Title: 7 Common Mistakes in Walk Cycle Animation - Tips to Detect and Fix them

Hey there, it's Ihor from Motion Design School.
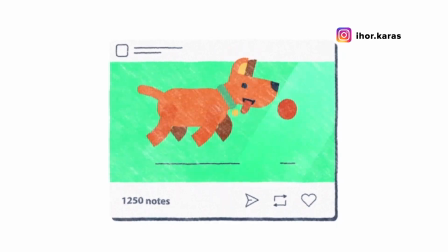(0:07)
I'm motion graphics designer and tutor with more than 5 years of experience and one of the authors of Motion Beast course.
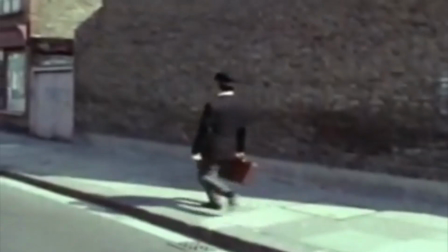(0:14)
And in today's video, we will be talking about things that can go wrong while animating walks and ways to fix them. So, let's get started! The first mistake is when arms and legs on the same side of the body move simultaneously.
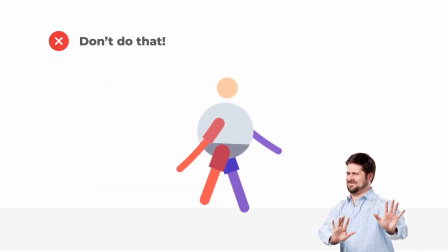(0:36)
Don't do it like this. It looks strange and unnatural. They should move in opposite phases.
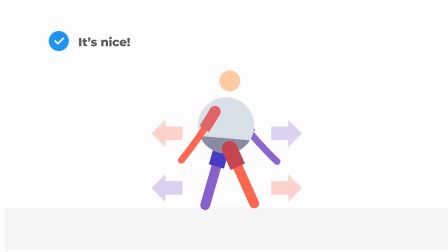(0:42)
When the right leg is in front, the right arm moves backwards. That's how it works.
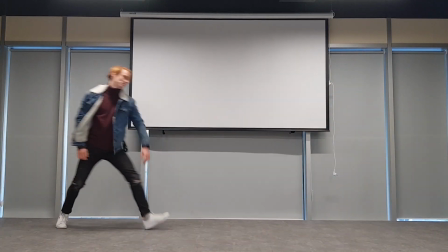(0:47)
We walk this way because we're trying to keep the balance. Otherwise, there would be more chances to fall during the walk. Remember this truth behind, and it would be much easier for you to avoid making such an obvious mistake. The second mistake is the simultaneous movement of the parts of the body.
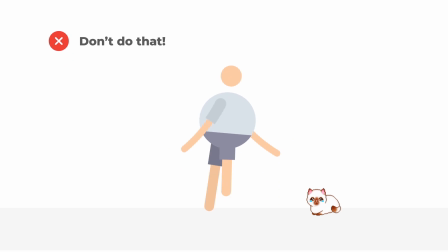(1:07)
Maybe this robotic walk cycle is something that you already have seen or created.
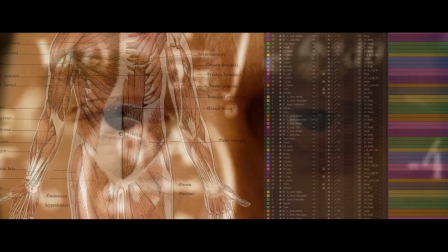(1:12)
Character is a complex system of limbs and body parts, and all these parts don't start to move simultaneously.
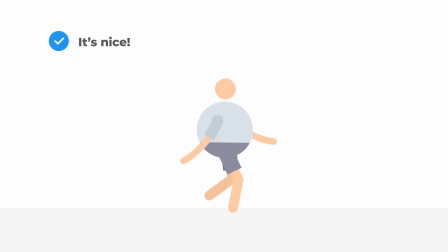(1:18)
Keep in mind that main movements start in the pelvis or torso,
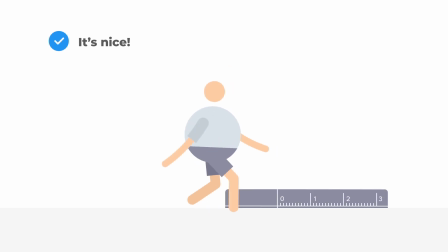(1:23)
while the rest of the body is lagging behind, so the movements should not be synchronized.
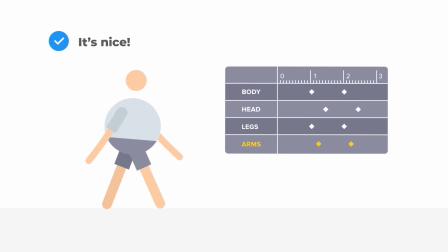(1:28)
Arms should be 2-3 frames behind the leg. Head also should be offset relative to the body. The same applies to other parts that are connected to limbs and body parts.
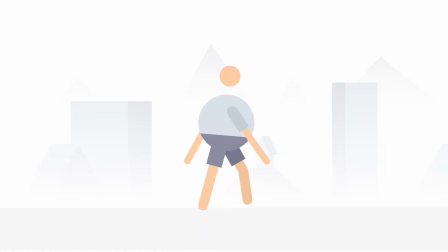(1:42)
Well, there are two types of walk animations. The first one is when a character walks in place and the background shifts.
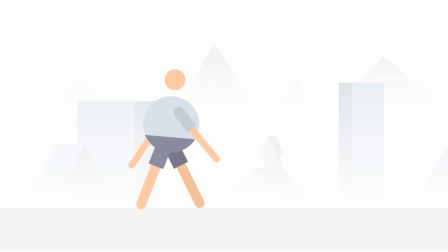(1:49)
And the second one is a walk with a static background and a moving character.
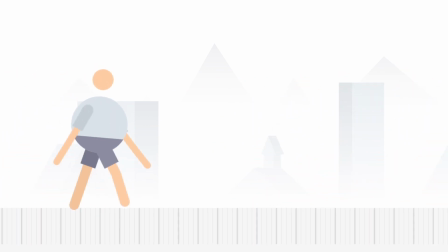(1:53)
When there is a task to create a walk cycle of a character that moves from point A to point B with a static background, many beginners try to solve it by moving a looped walk by the position.
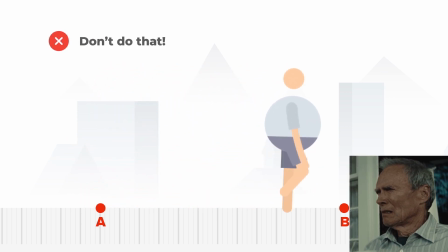(2:04)
But it doesn't work that way, because it results in a very smooth movement that reminds us of an old platform game.
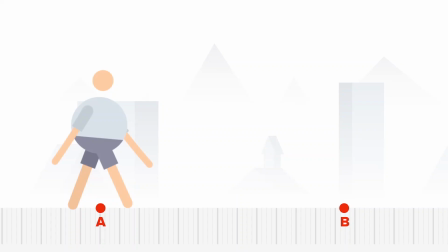(2:15)
In such cases, you should draw the key poses first.
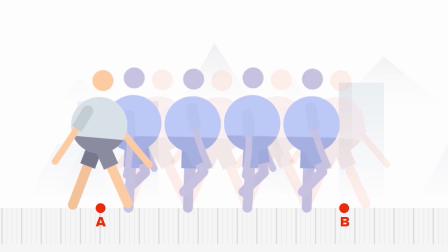(2:18)
Contact pose, passing pose, taking into account positions of future steps, and then draw intermediate poses between them. You can cheat, of course, if you're working in After Effects using expressions, for example, and by the way,
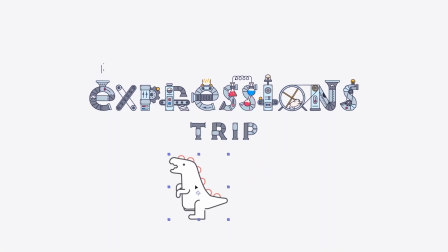(2:33)
we're showing how to do that in our expression strip course, but if you are not yet still good at coding and math stuff, it is better to do that with a classic approach.
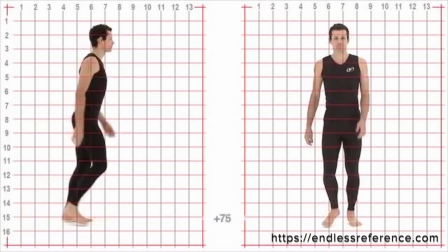(2:45)
When we walk, our weight shifts from one leg to the other, thus our body is constantly moving up and down. It happens that you animate the legs, arms, but you forget that the body also should be moving up and down.
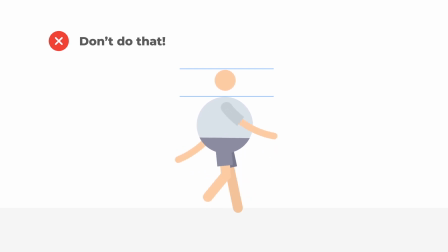(2:59)
It results in a character that simply goes straight, it doesn't move anything, and it looks inanimate. If there is a vertical movement, but it's barely noticeable, a viewer will perceive the character as weightless.
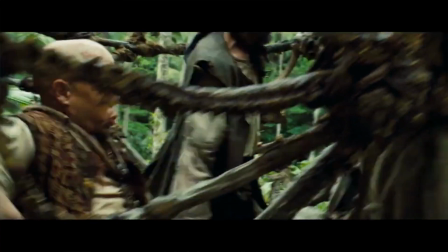(3:11)
The character will look like it's being pulled and its legs and arms are simply dangling.
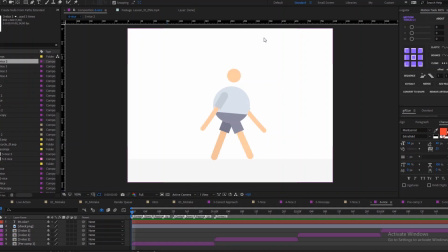(3:16)
To avoid making this mistake, we would highly recommend you to create guidelines for the head and body levels,
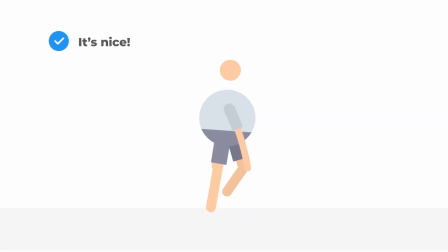(3:22)
and remember that usually to give the walk a natural and expressive feel, head should be shifting up and down by half of its height relative to the position it has in contact pose.
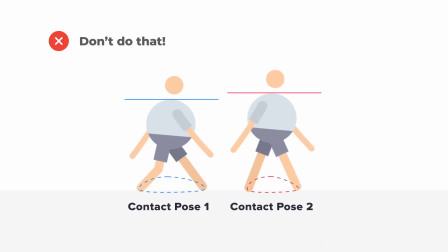(3:39)
Let's talk about asymmetrical poses. Well, asymmetrical poses for the two sides of the body makes the character walk with a limp. Usually, students begin to animate a walk by creating one step, and then they flip the same poses for the second step. But this technique will work only if the character is exactly in profile or full face.
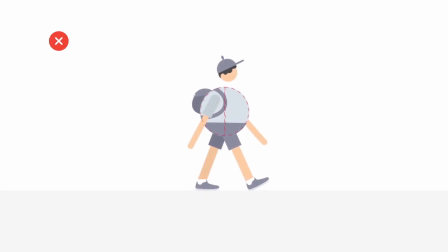(4:02)
But if your character is drawn in three quarters,
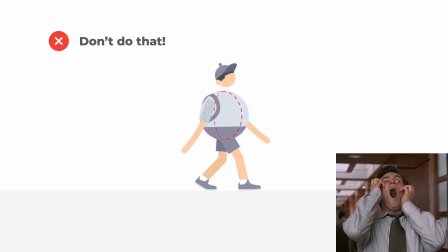(4:05)
poses won't be identical because the legs are in two separate planes of movement and their position will not coincide.
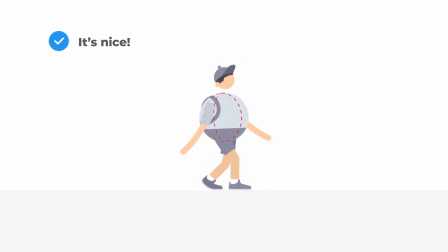(4:12)
In this case, each of the legs should be animated separately, taking into account perspective distortions. So don't copy-paste poses if you're working with fake 3D characters. The sixth thing that a lot of our students also often do wrong is the uneven movement of the supporting leg.
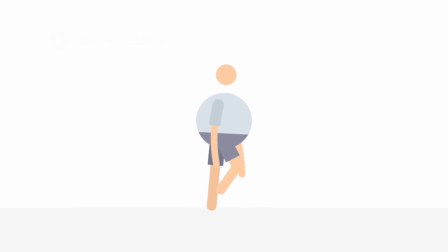(4:32)
In this case, a character also starts to look like he's twitching. While it's on the ground, the foot should move almost linearly in a straight line, and without very noticeable changes in speed.
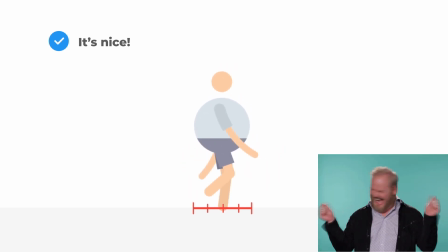(4:44)
Like with a linear easing, you should remember that in the contact pose, we basically are falling, and the body is strongly inclined forwards, and is the furthest position of the supporting foot.
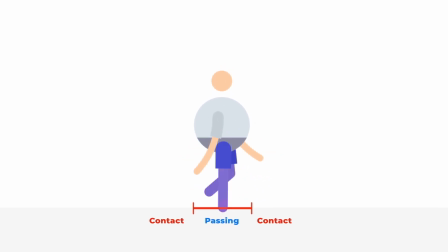(4:56)
In the passing phase of the leg, we pick ourselves up, and we're in the maximum balance. So, the supporting leg should be almost in the center under the body. The correct positioning of the leg in these phases allows us to avoid the feeling of the uneven movement and gives us the necessary accuracy.
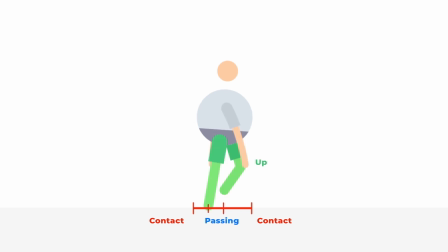(5:15)
So take these phases into account and build others referring to them. Our feet take the most active part in walking, but most of the beginners don't pay enough attention to its motion.
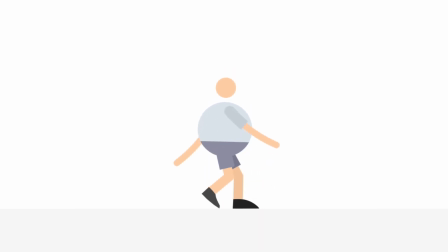(5:34)
Foot should be animated with maximum details because it can be very elastic in different conditions. The character rises on its toes and thus it needs to be bent here. If you don't do this,
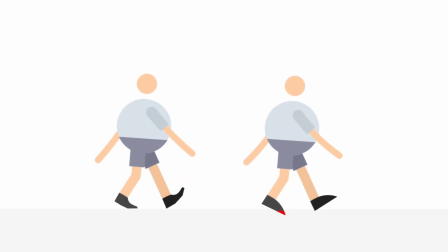(5:46)
the foot will seem wooden and in addition it will go below the floor level that will also cause another problem which is called losing the floor.
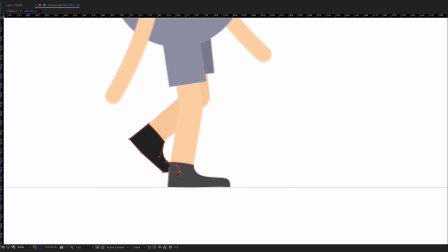(5:54)
So to avoid these two issues, we would also suggest you to create the floor guide and animate the character taking it into account. Alright, these were common mistakes we saw among homeworks of our students. But we also would like to share with you a short list of rules to follow to make your walk cycles as natural as possible.
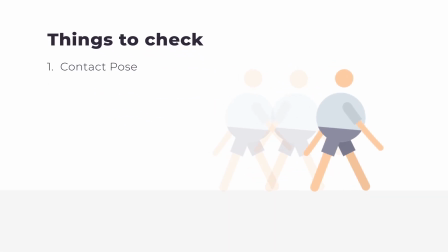(6:14)
Contact pose is the pose of falling, the character is tilted forward. Passing pose is the pose in which the maximum of balance should be felt. The character can be tilted forward or backward if we want to convey a certain mood, but it should be stable at the same time and the supporting leg should be positioned under the body.
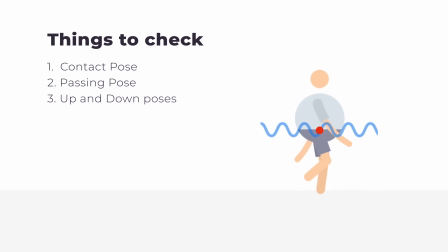(6:33)
In the up and down poses, we observe movement along the sinusoid. This movement gives your character weight.
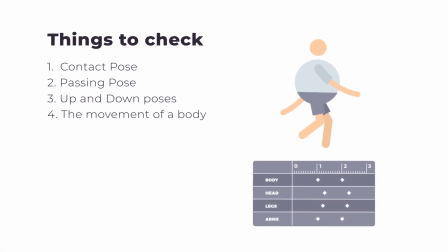(6:41)
The movement of a body can be compared to a chain reaction. All its parts are subsequently connected, so they cannot move simultaneously.
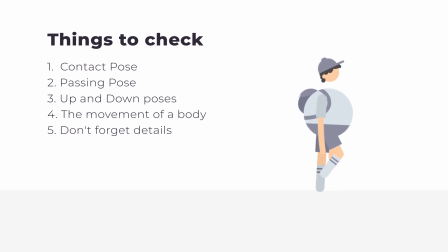(6:49)
Also, remember about details that convey movement, like hair, tilt of the head, clothing items, etc. Check the position of the character's feet and arms. They should be well animated along the right motion paths. And of course, don't forget about the character volume. So these are the basic rules, and we hope that now it will be much easier for you to detect your own mistakes and fix them. However, animation is not always about following the rules. Try to make your character look natural, but remember that in animation we often hyperbolize emotions and traits of character, so we can experiment with the way they are expressed. Animation is rather about feeling of what is happening than just 100% reproduction. So that's it for now. Show some love by pressing like if this video helped you, subscribe to our channel, enroll in our courses, and let us know in the comments if you want more of these videos. So bye and have a nice walk!